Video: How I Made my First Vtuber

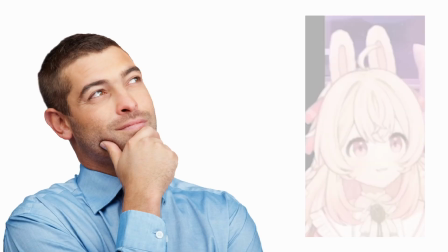So, I've always wanted to become a VTuber and see what it's like being an anime girl on the internet.
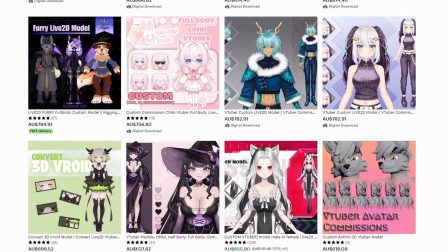However, VTubers cost a down payment on a house to commission from an artist, with the most expensive ones being
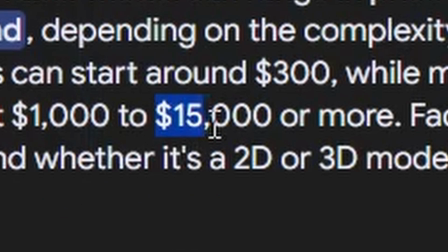$15,000 for a complete professional rig.
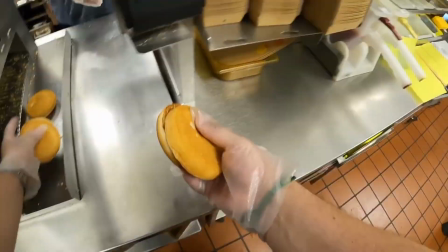Now, obviously, being a broke 18-year-old, flipping burgers at McDonald's isn't going to make me nearly enough money to afford one.
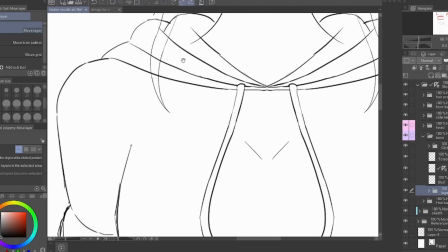So instead, I'm just going to learn to draw one myself,
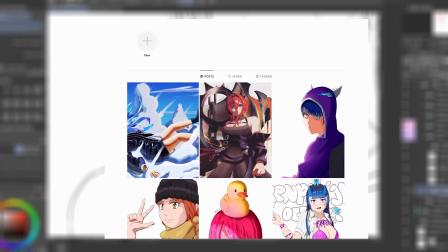as I am an artist and have decent enough skills that I think I can make something decent looking.
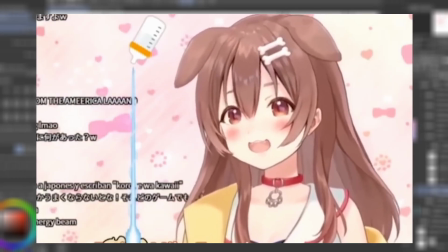Though, having only ever drawn still pieces, making a fully animated VTuber is going to be very hard.
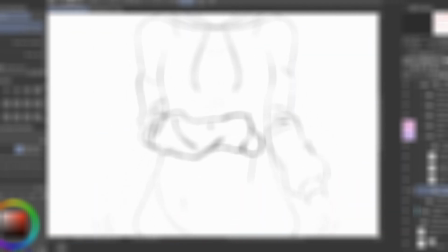It's going to take a long time to do, but if I want to be a VTuber, I'm gonna have to learn how to do it anyway.
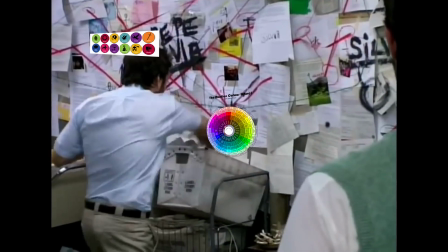The first step in making my VTuber is the design. Here is where you throw all your ideas against the wall and see what would be the best for your needs.
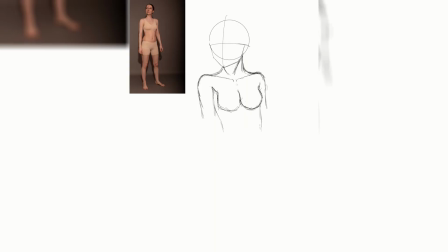When designing my model, I needed to first decide on what the theme of the model was going to be.
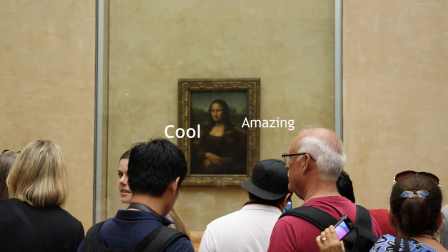For most VTubers, or any art to be honest, a theme or idea is generally behind the artwork.
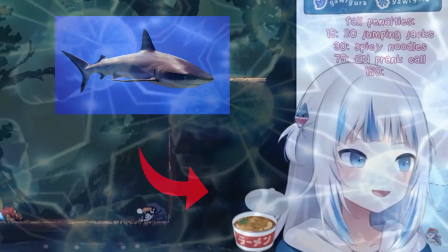This theme can be as simple as a single idea or as complicated as a chemical name.
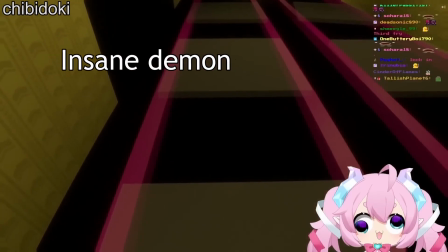I have seen multiple themes throughout the VTubing scene, with many VTubers just being their OCs or portraying a character.
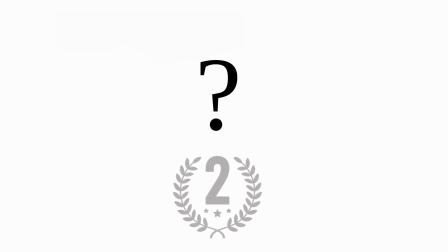The second part of the design was the color scheme chosen for my VTuber model.
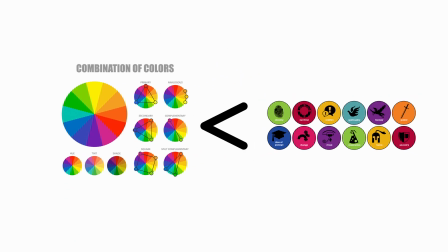I don't think this step is as important as the theme of the VTuber, though it does give my model more consistency and makes it stand out more.
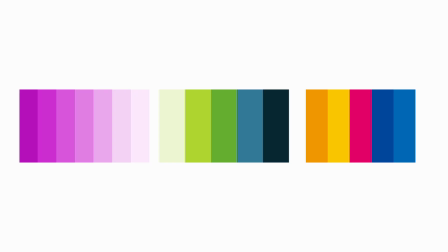The main color schemes are monochromatic, analogous, and complementary, which all have their own benefits and disadvantages.
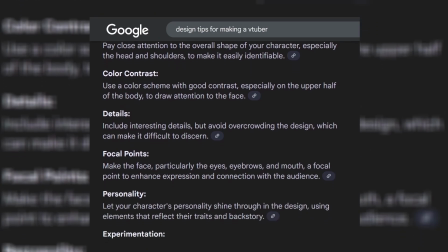There are a lot more ways to design a VTuber, but I can't explain it now.
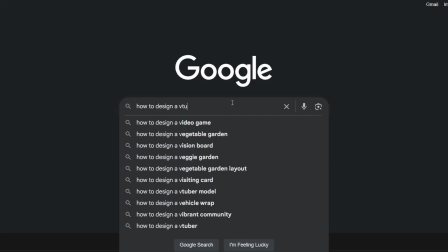So if you want to go looking, there are plenty of other places to learn how to design a VTuber.
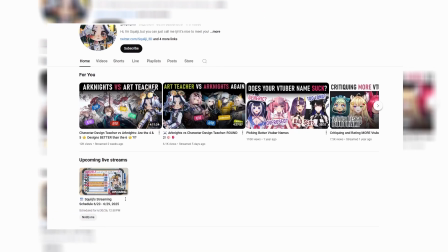I found Squeegee's videos to be the most helpful, with her in-depth long videos on very specific VTuber designs.
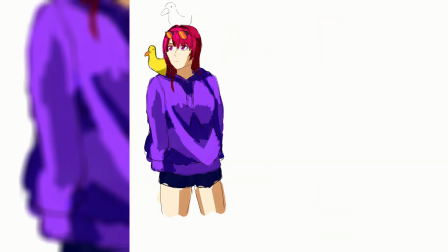For my model, I went for a synthwave theme, as it fits with my old OC and has the same color scheme.
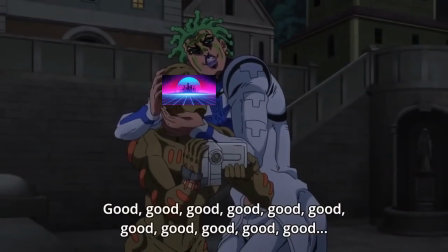It also just is my favorite art style.
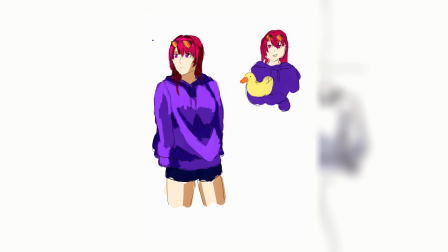Now, my character has two characters in it, the main girl and the duck, which is meant to be me.
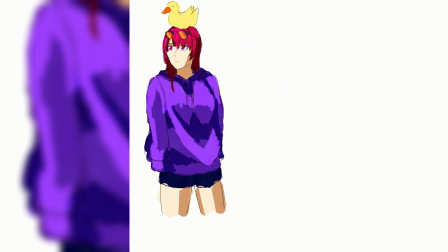So I decided to combine them both into one big VTuber, similar to Vidal and Neuro.
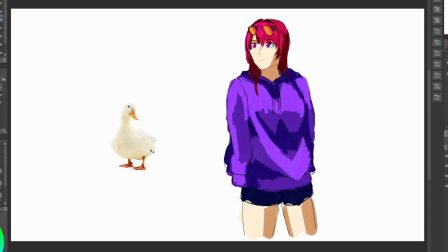By splitting up the model into two parts, it allows me to use one of the models as the actual model,
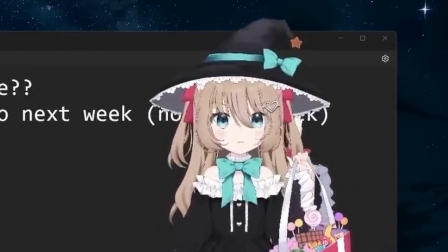where the other one can be used for text-to-speech. The design process isn't really the hardest thing to do.
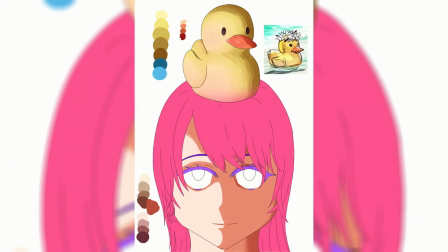I had already designed the OC beforehand. I just touched it up with some more design elements for the actual model.
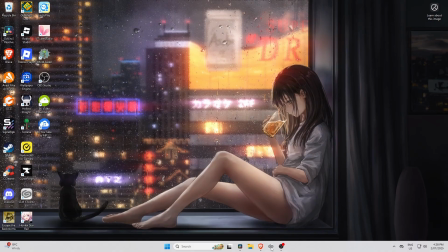After finishing the design, it was time to draw the VTuber.
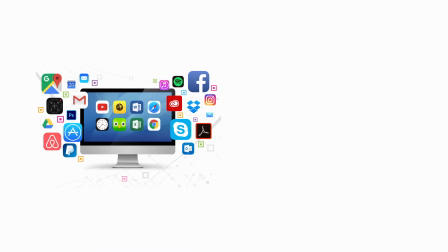In order to draw my VTuber, I had to use a software that could export Photoshop files.
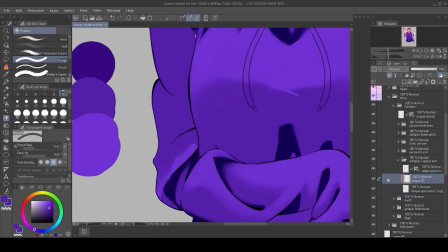The best art software, and the one I used, is Clip Studio Paint, though there are many other options such as GIMP, Procreate, and of course, Photoshop.
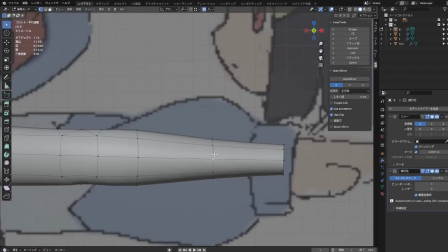I could have made a 3D VTuber, which gives me much more expressive facial tracking,
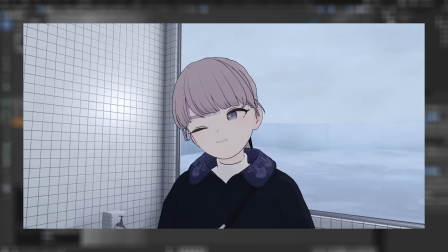though it is a lot harder to do and requires an entirely different animation software to set up, such as Blender.
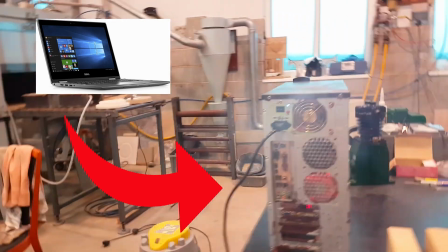And frankly, my potato Dell 2018 laptop could not handle that kind of stuff.
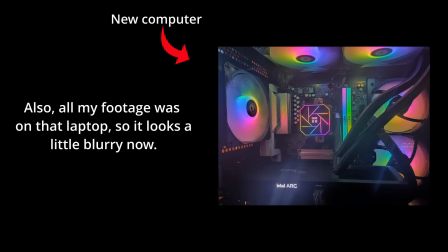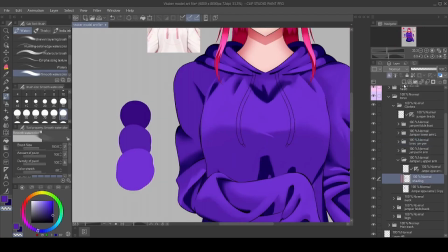I also had to decide if I wanted a full body model or a half body.
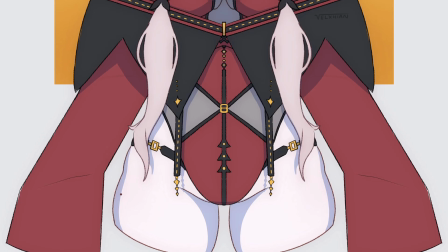The full body model has the entire body drawn out, whereas the half body has generally only the waist up drawn.
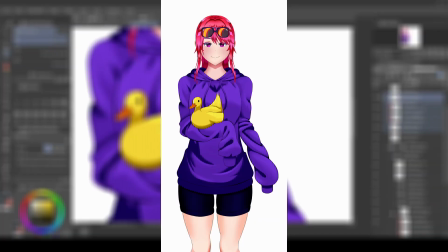I went with a half body model, as nobody is going to see below the waist anyway.
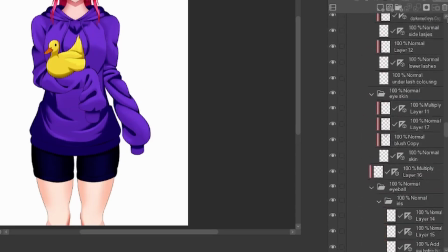Now, when drawing the model, I had to cut the model up into a bunch of smaller pieces and separate them into different layers.